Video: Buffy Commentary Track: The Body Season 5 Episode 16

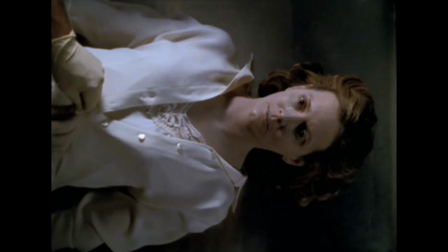20:40 the hardest thing to shoot for me not for her because she can do this I don't know how but she can just do this but every take that we did she made me and pretty much everybody around me cry.
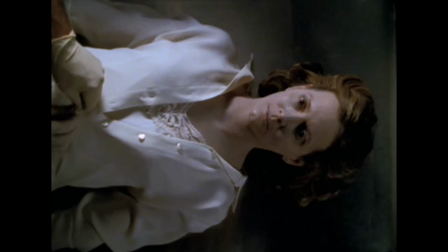20:58 The two of them are extraordinary in this.
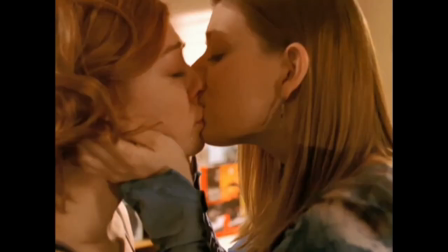21:03 I don't even want to talk when I see her like that. I get too upset. I know I'm supposed to, and I will.
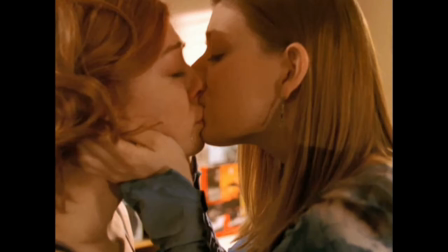The jokes in this episode come from the ridiculousness of perspective.
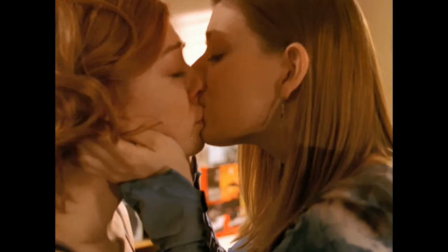21:31 You know, I went to nine stores looking for a black tie because I thought I had to wear a black tie to my friend's funeral, and I became obsessive about it. I was like, it's not real if I don't wear a black tie.
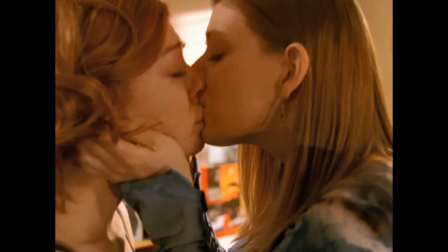21:48 This contains the kiss, which was the first time they had kissed on screen. And instead of doing a big, they kiss on screen episode, but I just stuck it right in the middle of this show, which again, the physicality.
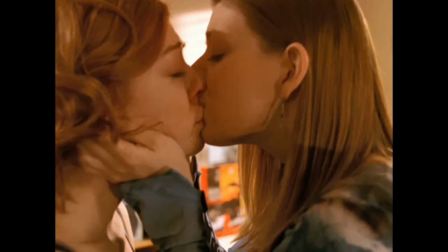22:05 And they talk about being strong like an Amazon. That's a reference to the Frank song. which I don't know if a lot of people got but it's a song I really like and one that I thought would be appropriate not just because she's gay
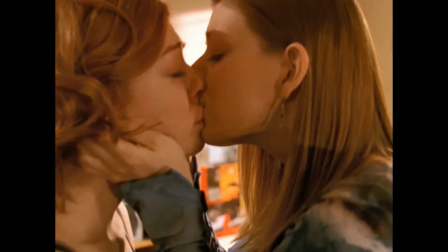22:28 again getting back to the kiss that's the thing I was talking about where what's real, what's physical is what I'm attuned to here
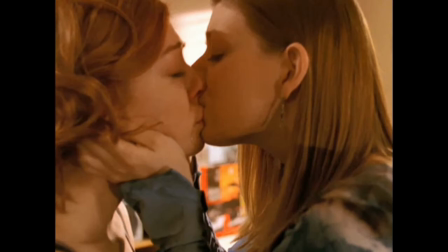22:44 later on when Dawn says, I need to pee. I had her say that instead of I have to go to the bathroom because, you know, I wanted everything to be a little too much. And, of course, we'll see more examples of that because we'll see lots more shots of a dead body of Buffy's mother.
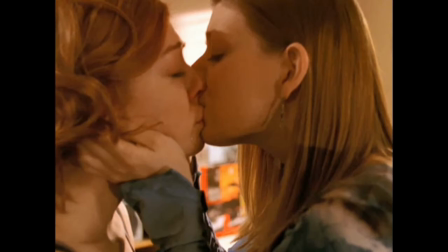23:02 Again, to go from the hall to the room physically to see how people take this moment, the various moments that happened in the first few hours.
I know the feeling.
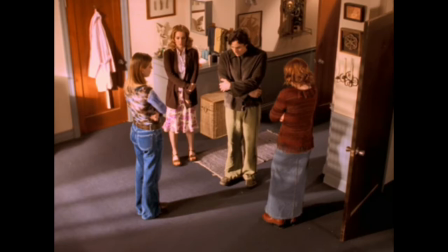23:18 The telling with Buffy and Dawn.
I start to cry again.
Another reason I dropped back in that Buffy and Dawn scene was that I knew I had Willow coming up, who was going to be in her face with the tears.
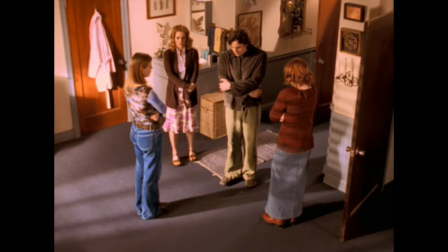23:31 And to do it with Dawn as well felt like, you know, the same beat. Following a banjo act with a banjo act. The inevitable high and wide Hitchcockian, and we're all tiny, and life is a terrifying shot.
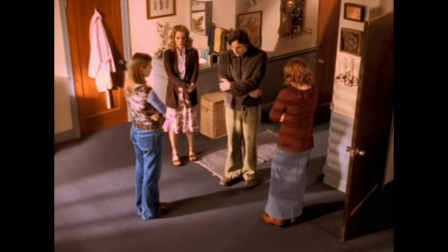23:47 What's going to happen?
This was a horror to shoot in the sense of, you know, I had to shoot in four directions, and it's an entire scene practically with no blocking. Everybody is just in their spot, in their place.
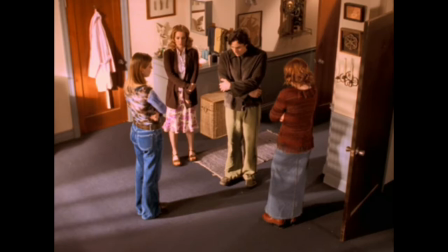24:06 And that, too, was deliberate, because you can't really move. And this whole scene is about their helplessness. They're the Scooby gang. They're supposed to be on top of it helping out, and they got nothing.
I have to change.
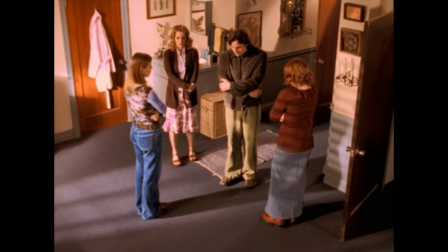Everybody that I spoke to when I was writing this has lost someone, has a story about it, has an attitude towards it, and it all fed into this.
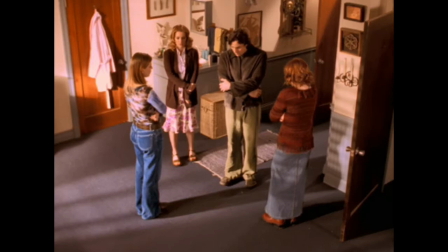24:43 But a lot of this came from my own experiences of losing my mother and of losing other people.
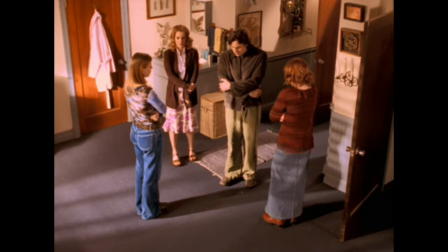24:50 And not just of my own grief, but of watching everybody else's. And everybody here deals in a different way. Tara deals the best because she's been through it before, which is a revelation we'll get to later. Xander gets angry because he doesn't know what else to do.
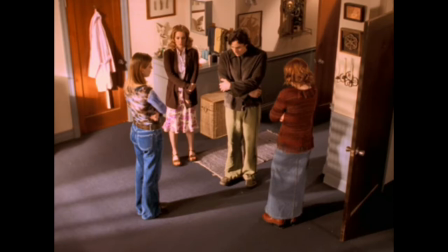25:07 And we see Tara reacting to his anger and his desire to make it right. We see that specific push in on Tara because, as we'll later learn, this is something she's been through. Willow, of course, wearing her heart on her sleeve and completely at sea
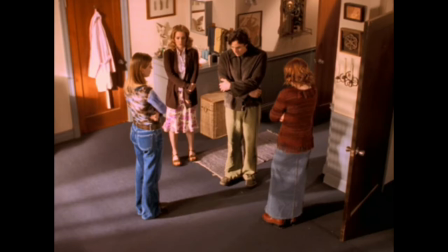25:26 about the clothing thing becoming just something to latch on to. And then his anger allowing her to be cogent enough to become the grown-up, to comfort him. And, of course, Anya.
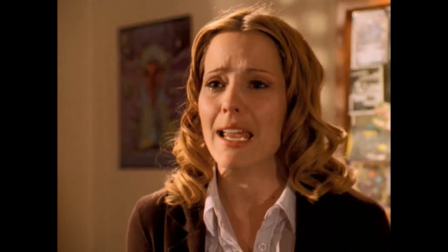25:46 Anya, her part in this is something that most people remember best of all.
Damn straight.
Because she just seems to be Anya, asking just horribly inappropriate questions every five seconds.
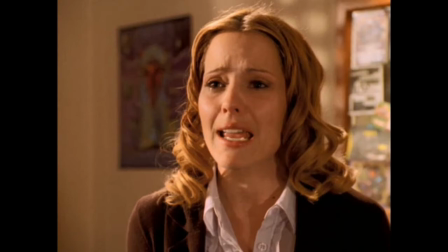26:05 Are we going to be in the room with a dead body?
Emma's performance here is lovely. when she goes into her speech coming up.
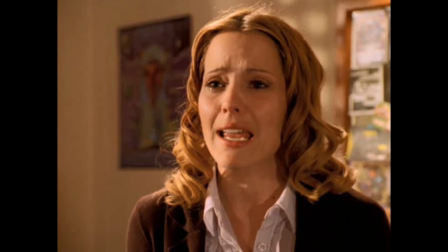26:20 What people are responding to besides the performance is the fact of it as a kind of a plot twist. That is to say, nobody expected that much sensitivity from Anya.
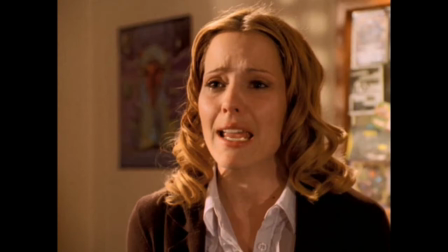26:38 And so when she breaks down and expresses really the heart of the experience, the very, very basic, I don't understand,
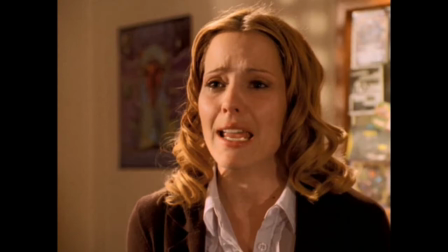26:50 it moved people even more than I had predicted. And partially because it works as a plot twist. Because you think, oh, she's just insensitive.
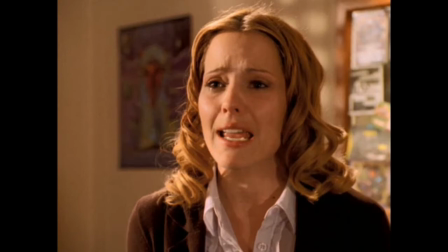27:05 And then, this happens.
It's not okay to be asking these things. But I don't understand. I don't understand how this all happens. How we go through this. I mean, I knew her, and then she's, there's just a body.
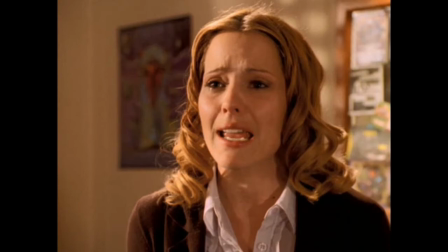27:21 And I don't understand why she just can't get back in it and not be dead anymore. It's stupid. It's mortal and stupid. And Xander's crying and not talking. And I was having fruit punch. And I thought, well, Joyce will never have any more fruit punch, ever.
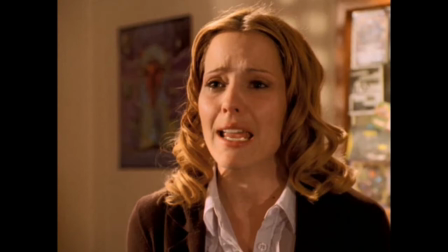27:38 And she'll never have eggs or yawn or brush her hair, not ever. And no one will explain to me why.
I was very specific with her about going up on why like a little girl.
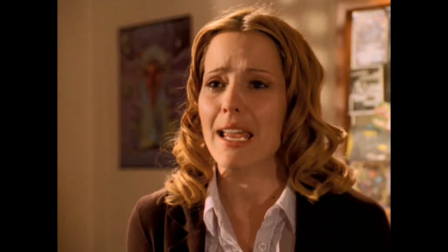27:59 I wanted that to reflect all the vulnerability of a child.
We don't know how it works.
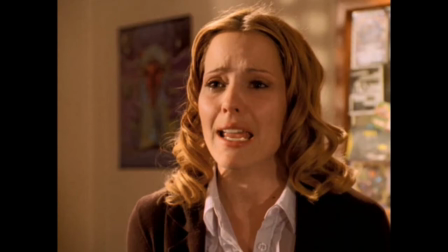28:13 And that, you know, gives her a new understanding with, gives Willow an understanding of what she's going through. And again, they're all separate. My wife and I are enormous fans of a little Japanese fella called Burnt Bun Boy.
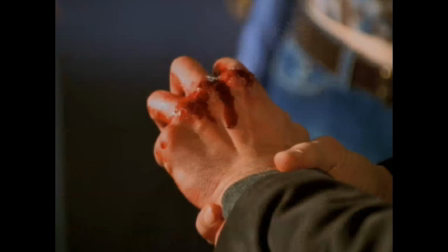28:31 And when I got a Burnt Bun Boy, stuffed Burnt Bun Boy, I had to put him in the show. That, of course, is the blue sweater she's been talking about the whole time. Just, you know, the life's little lie or anything.
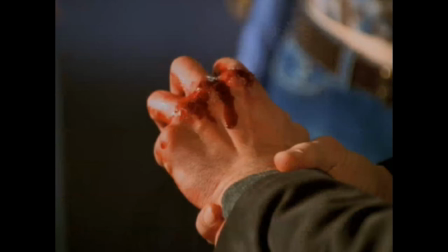28:45 And then the Burnt Fun Boy cameo, exciting. And the sudden noise of, rather than, again, showing what Xander has done, just hearing it and seeing the result.